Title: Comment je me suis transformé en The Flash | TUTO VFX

Yo les gars, c'est Femmes. Aujourd'hui on va parler du film The Flash. Moi globalement j'ai bien apprécié le film. D'ailleurs si vous l'avez vu, dites-moi en commentaire ce que vous en avez pensé. Après je sais que les avis ont été pas mal mitigés sur ce film, mais j'avais envie de vous faire un tuto dessus, parce que pour moi Flash c'est un perso très stylé. N'hésitez pas à me dire dans les commentaires ce que vous en avez pensé. Si jamais vous avez des questions ou des demandes ou quoi, n'hésitez pas dans les commentaires aussi à me les poser. Je réponds à tous les commentaires. Voilà, donc sans plus attendre, je vous montre le résultat final de suite.
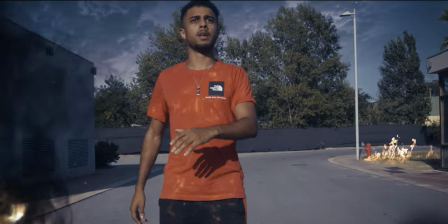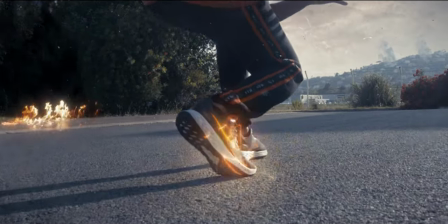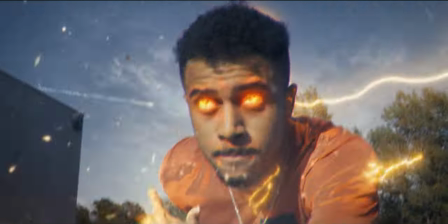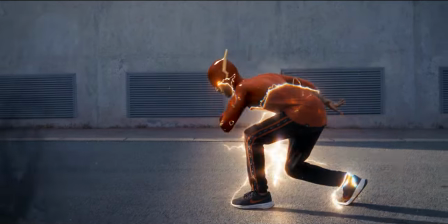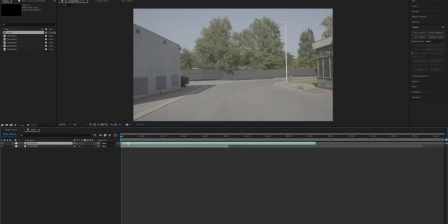44s
Donc là on arrive au premier plan où je suis en train d'arriver sur la scène.
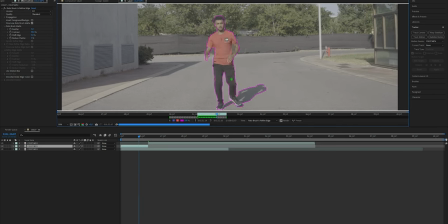48s
Ce que j'ai fait, c'est que j'ai fait une roto de moi, donc comme ça, pour que ensuite je puisse me séparer du fond et m'accélérer sans que le fond bouge derrière.
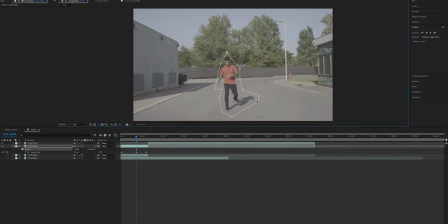57s
Donc là ce que j'ai fait, c'est que j'ai utilisé l'outil Content Aware Fill qui se trouve en haut à droite.
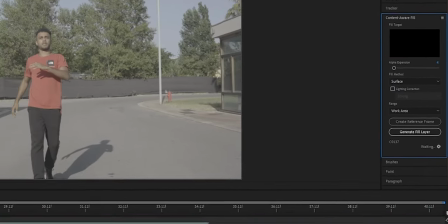62s
Vous allez voir juste après, je vais l'activer. Et ce qu'il faut faire, c'est qu'il faut faire un masque, après vous inversez le masque, vous activez le content aware.
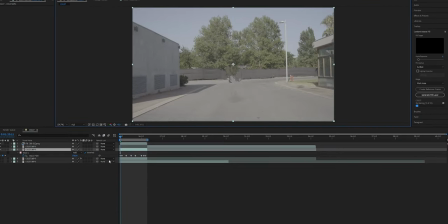68s
Et après lui, ce qu'il fait, c'est qu'il remplace en fait votre personne avec le fond qu'il y a derrière. Donc ça,
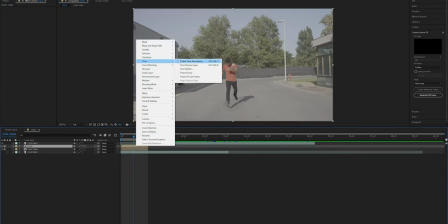74s
ça peut être utile dans ce plan par exemple, où j'ai envie quand même de garder le mouvement de caméra.
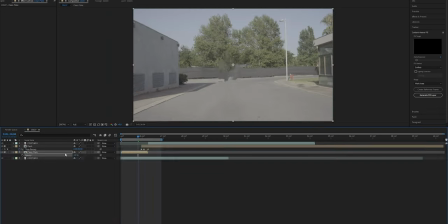78s
J'aurais pu très bien faire deux prises, une où j'arrive sur le champ et une où il n'y a personne, mais on capte toujours quand la caméra, il y a un petit arrêt. Et là, je voudrais que ça reste en fait naturel. Donc ce que j'ai fait après, c'est que j'ai fait un track avec Mocha.
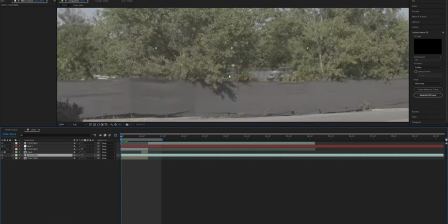93s
Donc comme ça, pour ensuite replacer le petit morceau d'arbre là derrière que vous voyez,
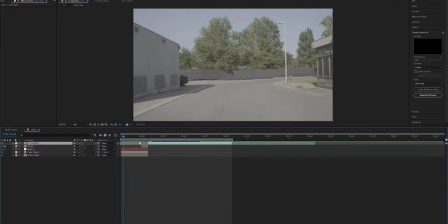98s
parce que je trouvais que le content aware en fait ça laissait trop une trace visible. Du coup j'ai pris mon corps et j'ai commencé l'accélération pour me faire arriver sur scène.
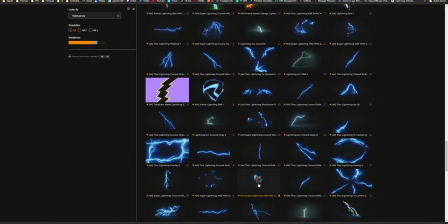106s
Je suis allé sur Footage Crate, donc là si vous regardez souvent mes tutos vous savez que j'aime bien utiliser leurs assets.
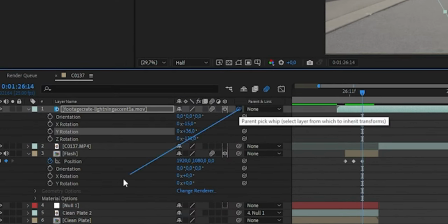111s
J'ai fait un tracking de caméra 3D pour ensuite intégrer mes assets sur la scène. C'est ça que j'ai fait en fait tout le long de la vidéo. J'ai mis des assets en fait autour de moi d'éclairs pour un petit peu simuler l'arrivée de Flash sur la scène.
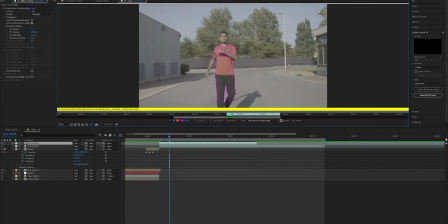124s
Là j'ai fait un roto juste de mon corps,
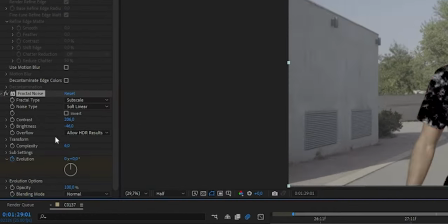128s
donc de mes habits, où je suis venu placer en fait du fractal noise pour simuler en fait l'énergie qui arrive sur moi.
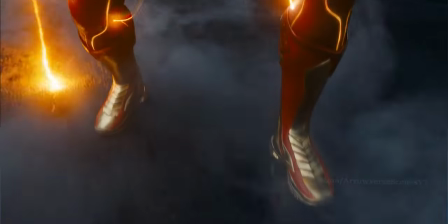136s
Donc comme vous avez dû le voir dans les films Flash, quand Flash il arrive à un endroit, il y a toujours des petites traces d'énergie qui restent un petit peu sur son corps.
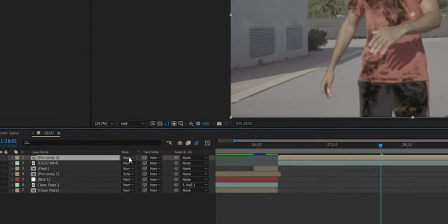144s
Donc c'est ça un petit peu que je voulais simuler. Et donc après ce que j'ai fait, c'est que je l'ai mis en track mat sur le plan d'en dessous pour que l'énergie reste en fait à l'intérieur de mon corps. Là j'ai rajouté plusieurs éclairs dans le premier champ pour vraiment donner de l'impact à quand j'arrive.
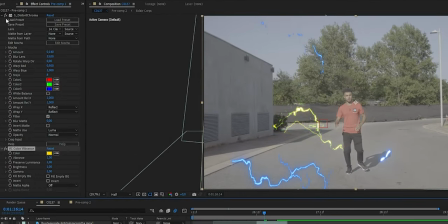161s
Et là, comme vous pouvez voir, je rajoute du Deep Glow, du Distort Chroma.
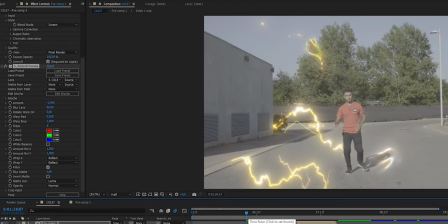165s
Distort Chroma, ça vient de Boris FX, donc c'est un petit effet pour mettre des distorsions. Je le mets souvent sur les éclairs parce que je trouve que les éclairs de Footage Crate, en fait, ils sont trop génériques parfois.
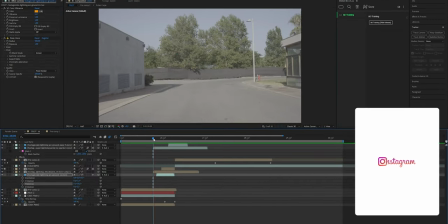176s
Et le fait de rajouter du Distort Chroma, ça permet un petit peu de les mettre à notre sauce.
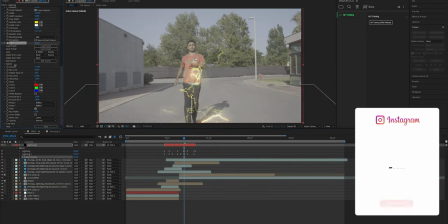182s
Mais là, en fait, tout ce que je fais, c'est que je viens peaufiner et rajouter des petits détails pour donner plus de réalisme à ma scène.
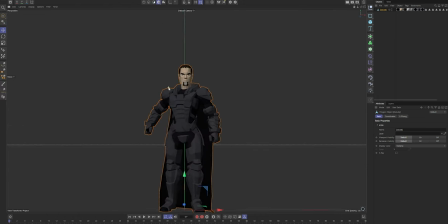188s
Donc là on passe au deuxième plan, je voulais mettre Zod en 3D vu qu'il est dans le film Flash à la scène de fin et je suis venu le choper sur Sketchfab.
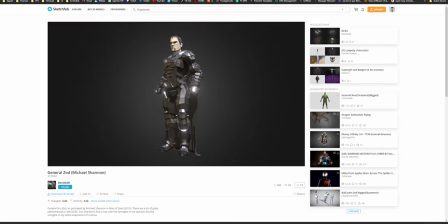196s
Donc Sketchfab c'est un site de 3D où vous pouvez trouver plein de modèles 3D gratuits.
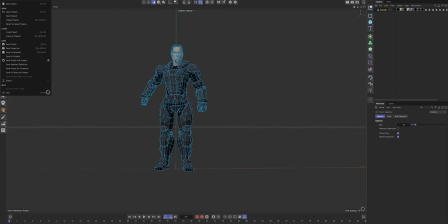200s
Là je suis venu effacer sa cape dans Cinema 4D pour en refaire une et rajouter une simulation dessus. Donc là je viens la coller à son corps et je rajoute un petit simulation,
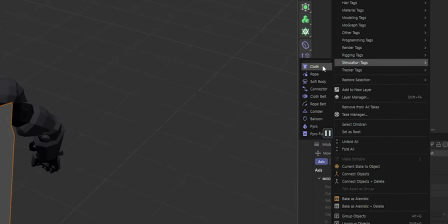210s
une close simulation pour donner un petit peu cet effet de vent qui passe dans sa cape. Vu que j'avais pas forcément le temps de rajouter un rig pour faire bouger Zod, je me suis dit que faire bouger sa cape,
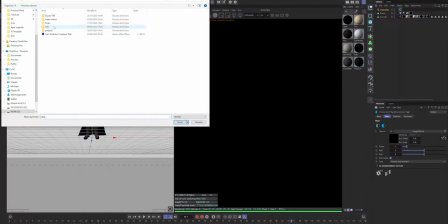221s
ça rajoutera assez de dynamisme et de réalisme à la scène pour que ce soit crédible. Après,
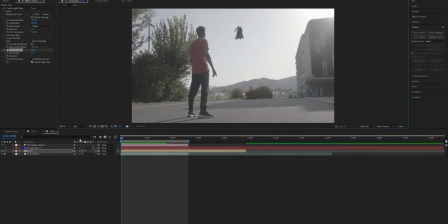226s
quand je le réimporte dans After Effects, j'ai modifié les couleurs, j'ai rajouté un petit peu de glow autour de Zod pour mieux l'intégrer dans le plan.
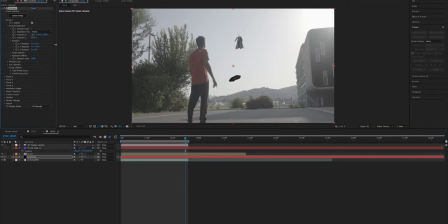233s
Et pour le résultat final, je suis venu rajouter des vaisseaux spatiaux. Donc je suis allé sur pareil, sur Sketchfab, je les ai chopés, j'ai mis vaisseau de Krypton.
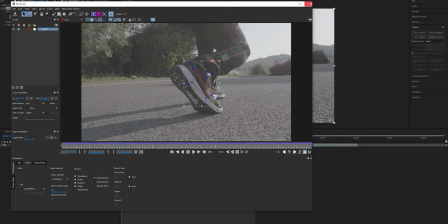242s
Et voici comment j'ai fait ce plan. Ensuite, pour le plan des chaussures, je suis venu faire un tracking mocha et une roto de ma chaussure.